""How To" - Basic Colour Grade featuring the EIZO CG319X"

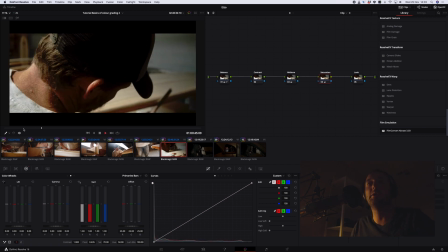And this is a really good process to start with, is to just make sure that you match all your images to begin with before you start doing an actual look on the image itself. You want to make sure that the shots in the scene match and that they all look the same. So once you start adding a look, all you're going to be doing is copying and paste it from one to the next and then making minor adjustments on it,
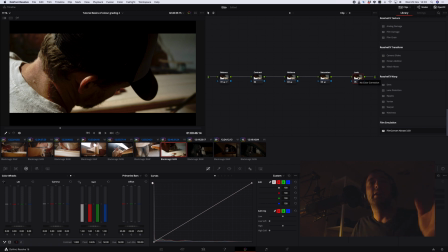as opposed to finishing each shot as a complete grade. Because then you're going to be going back a lot more and back and forth way more than you should. Now, as you can see, doing seven shots, it's pretty quick to get it to a good base point. And now we can at least start with the look itself.
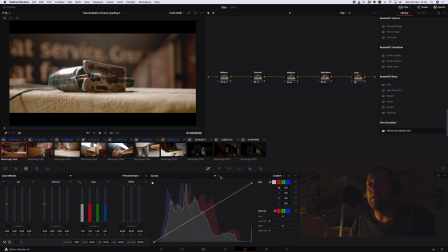There's a few ways that you can approach a look. You can still go back into the curves and do those adjustments through there. But what I like to use are the primaries bars. And here in the offset tab, you'll be controlling the entire thing.
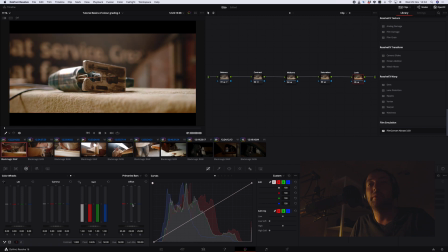And you can see if you want to add red to it, green, and make blue adjustments. I think for what I'm going to do for this is add a bit of blue to the image so we can bring that up there. I want to remove a bit of the green,
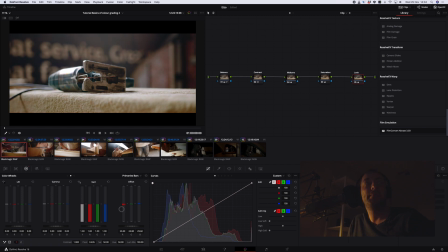possibly even take out some of the red, give it quite a interesting look. And by clicking on the number 5 or on that side there, you can actually switch that particular node on and off, so you can see. And as you can see there, it's actually just a minor adjustment. It's looking rather interesting.
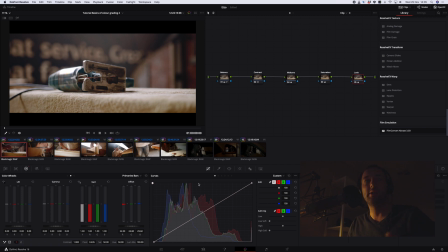And I'm not going to be doing too much to these images. This is not an overly graded shot. This is still needs to look lifelike. It is a micro documentary about a surfboard maker, so you don't want to go too stylized. You want to make sure that it still looks real. It must just look really good.
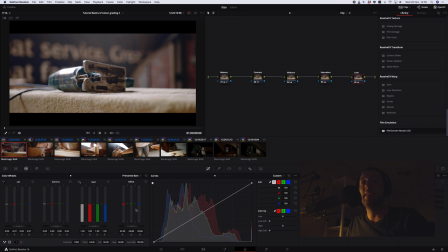And if you do decide that you want to remove anything you've done in any of these bars, you can click that little back selection there and it will take out any adjustments that you've made and set it back to zero for the particular column that you're working in. And I think that's looking pretty good.
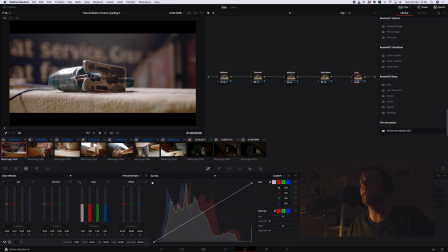You know, it's not a huge amount of adjustments, but it's taking out some of that red and giving it more the daylight look.
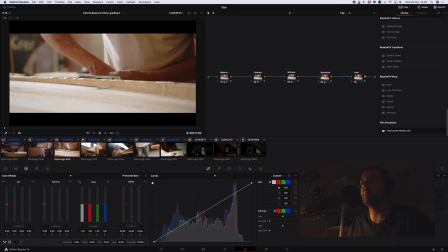We can paste that to that. See, it's a very minor adjustment. And do the same there.
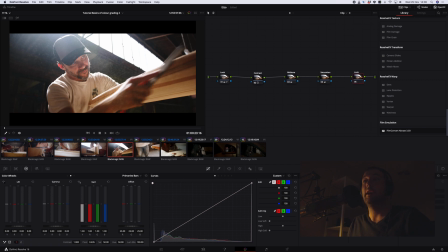And you'll see on this shot, it's gonna actually have quite a dramatic change to it because of the colors that we're dealing with. There's a lot of the dust in the air, and it's not as much red, so you'll see as we paste it there, it all goes quite blue, which is nice.
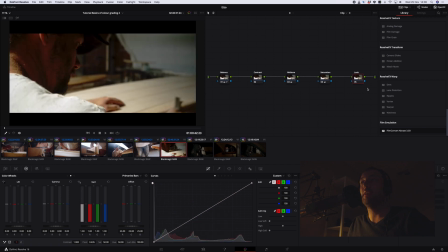Same there, make his jeans a little bit more blue.
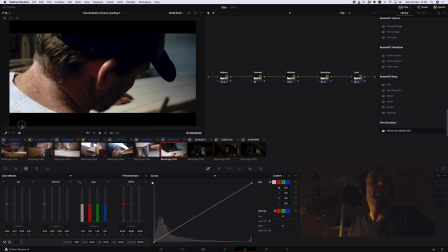And as we rotate around here, now what I have found here with this particular shot is it's looking good there, but
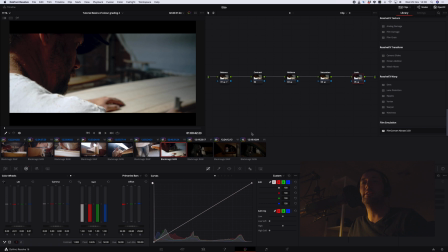this shot doesn't seem to match as well as it could. So what we might do is just bring back a little bit of that, the red, just a hint. So when we do rotate round, see, as you can see, this is not matching at all when we go around.
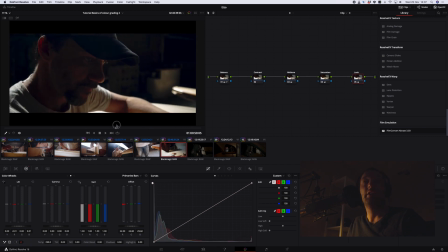It's quite a lot darker and different. So what I think we might do is go back to the balance.
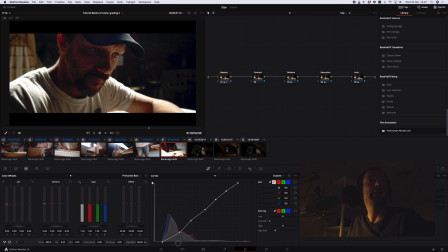Let's bring up some of these highlights, this highlight scrolly wheel. And I'm going to sacrifice the highlights on his shoulder to make the shot work. We can save that. And I know there are techniques in which you can selectively pick the highlight section and do all of that.
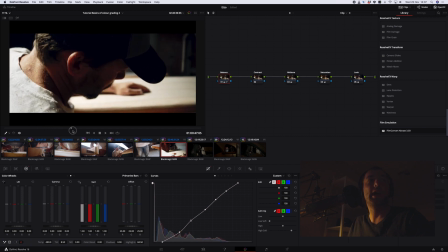But it is going to be a little more complicated because of the nature of the shot. It is rotating around.
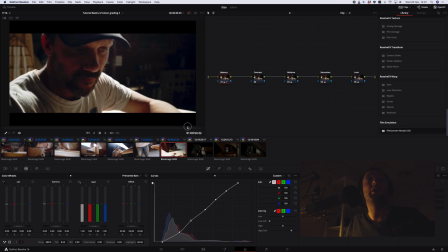And it is just not what I want to show you right now. This is a very, very basic grade.
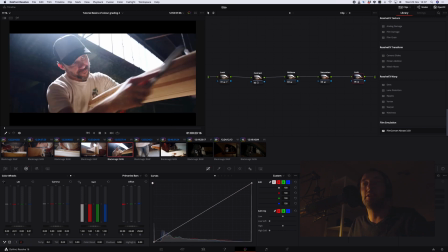Let's not overcomplicate it. Let's just make sure that in the sequence, it works.